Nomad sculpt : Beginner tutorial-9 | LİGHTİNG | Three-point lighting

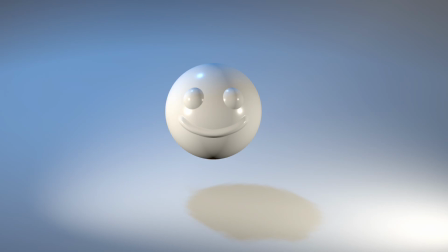(0:00)
Hi, this video is about main visual lighting for 3D scenes, 3-point lighting.
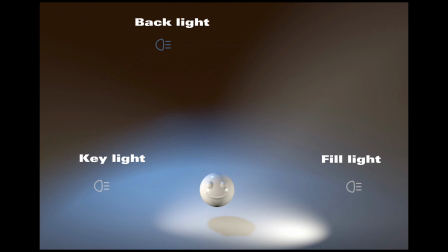(0:06)
Key light, fill light, and backlight. Add sphere and plane, vidate and subdivide. Select PBR mode in shading menu.
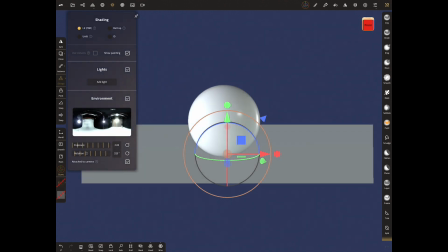(0:19)
You can make superficial lighting by changing the environment settings, but we need both an object such as a plane and light to cast shadows.
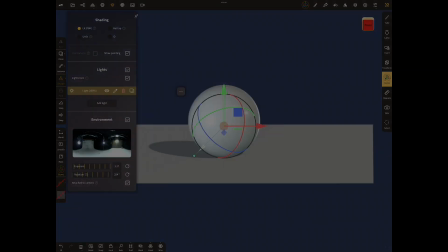(0:28)
Add a light from shading menu. By pressing these 3 points, we can adjust the settings of that light.
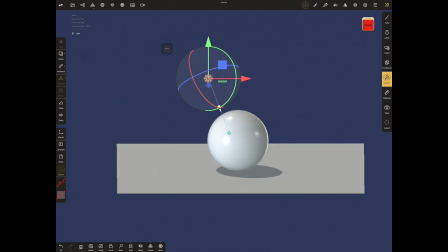(0:35)
The light is first turned on directionally. This directional light only creates the shadow of the object where you want it.
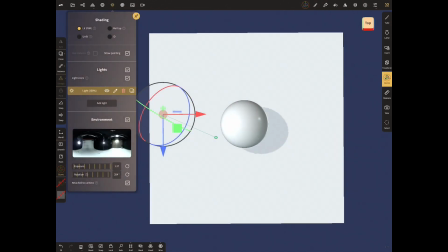(0:42)
For this, you can change and adjust the rotation. Add light as key light.
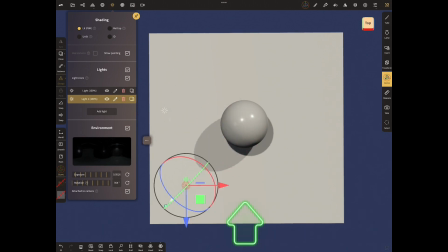(0:47)
If we think of the arrow as a camera, it should be 1545 degrees to the side of the camera.
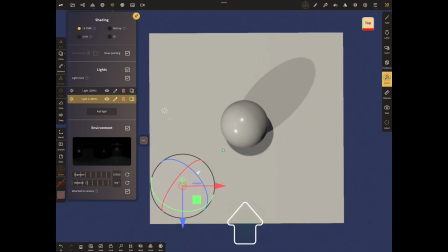(0:52)
Key light represents the dominant light such as the sun, window, or ceiling light.
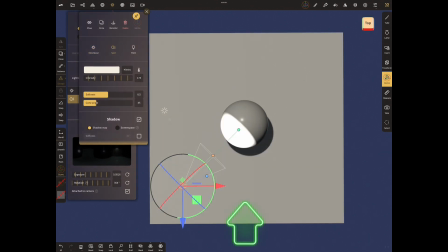(0:57)
Select Spot for key light. Adjust the settings by pressing the 3 dots. Decrease the intensity setting and make a softer light. Let's increase the softness setting here so that it is not too bright and spread the light over a wide area with Cone Angel.
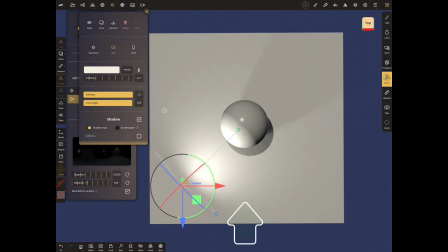(1:16)
It should be brighter than the other lights that illuminate the front of the object. Close the shadow of key light from here.
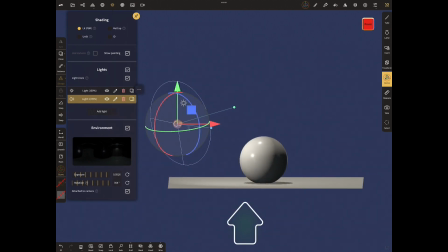(1:23)
Let's check the position of the key light from the front view. Add second light as fill light.
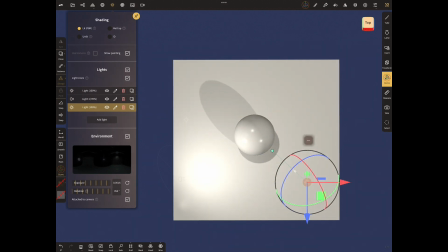(1:31)
Fill light should come opposite side of key light, simulates secondary light and softens and extends the illumination provided by the key light.
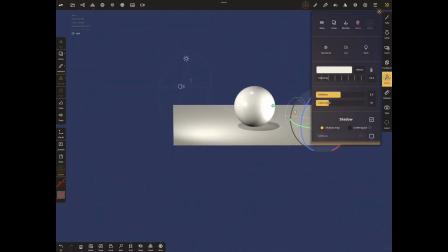(1:41)
While making the settings, choose it as a spot. If you want, you can choose it as a point.
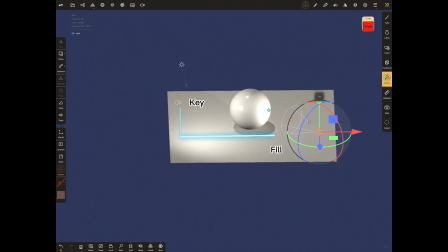(1:47)
Fill light can be raised to the height of the subject, but should be lower than the key.
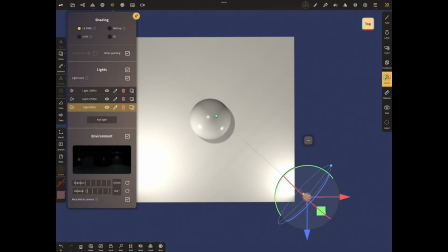(1:52)
Add the light as backlight. Backlight creates a bright line around the object.
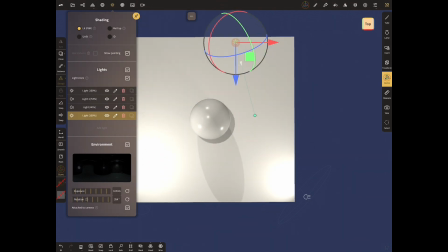(1:57)
Separate the object from the background. Adjust until it gives you a bright, highlights the top or side edge for object.
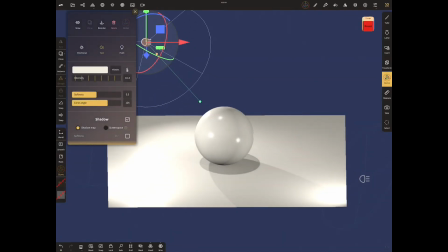(2:04)
You can color the backlight to add ambience. Let's give the backlight a little blue color.
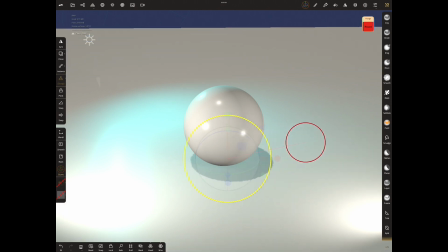(2:12)
Now enlarge the plane to fill the screen with the gizmo and look at the final shape.
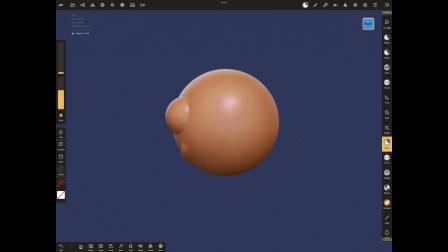(2:17)
This time I'll change the object and base for shadow. Take the head right positions and select Tube tool and curve.
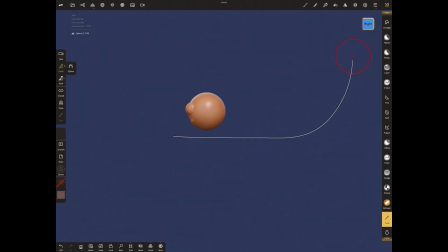(2:25)
Let's put a longitudinal tube under the object as I showed. Thin the tube with amber circle. Now tap to reset view and relarge the tube with gizmo's red circle.
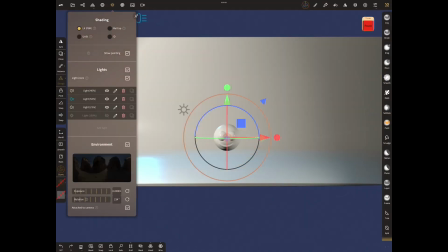(2:35)
Open the PBR mode and try the previously set lights with the base we made with Tube tool.
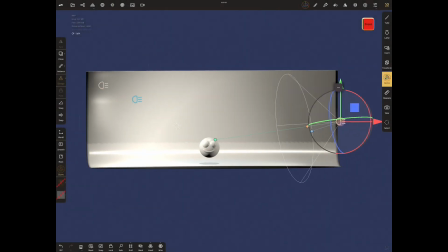(2:41)
We actually talked about 3 lights: key, fill, and back.
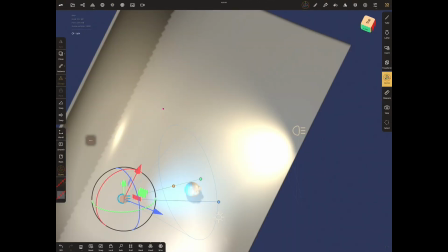(2:46)
You can turn the direction light off if you want. Change the color of tube and make a little dark base.
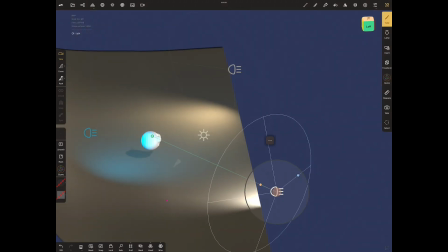(2:55)
Let's make our final changes in our lights. I hope the lighting, which is based on 3-point lighting, has been useful for you.
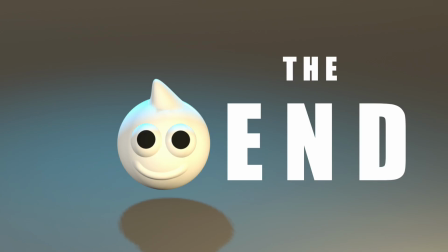(3:02)
I'll come to the end of my video. If you want to learn more, please check out my other videos.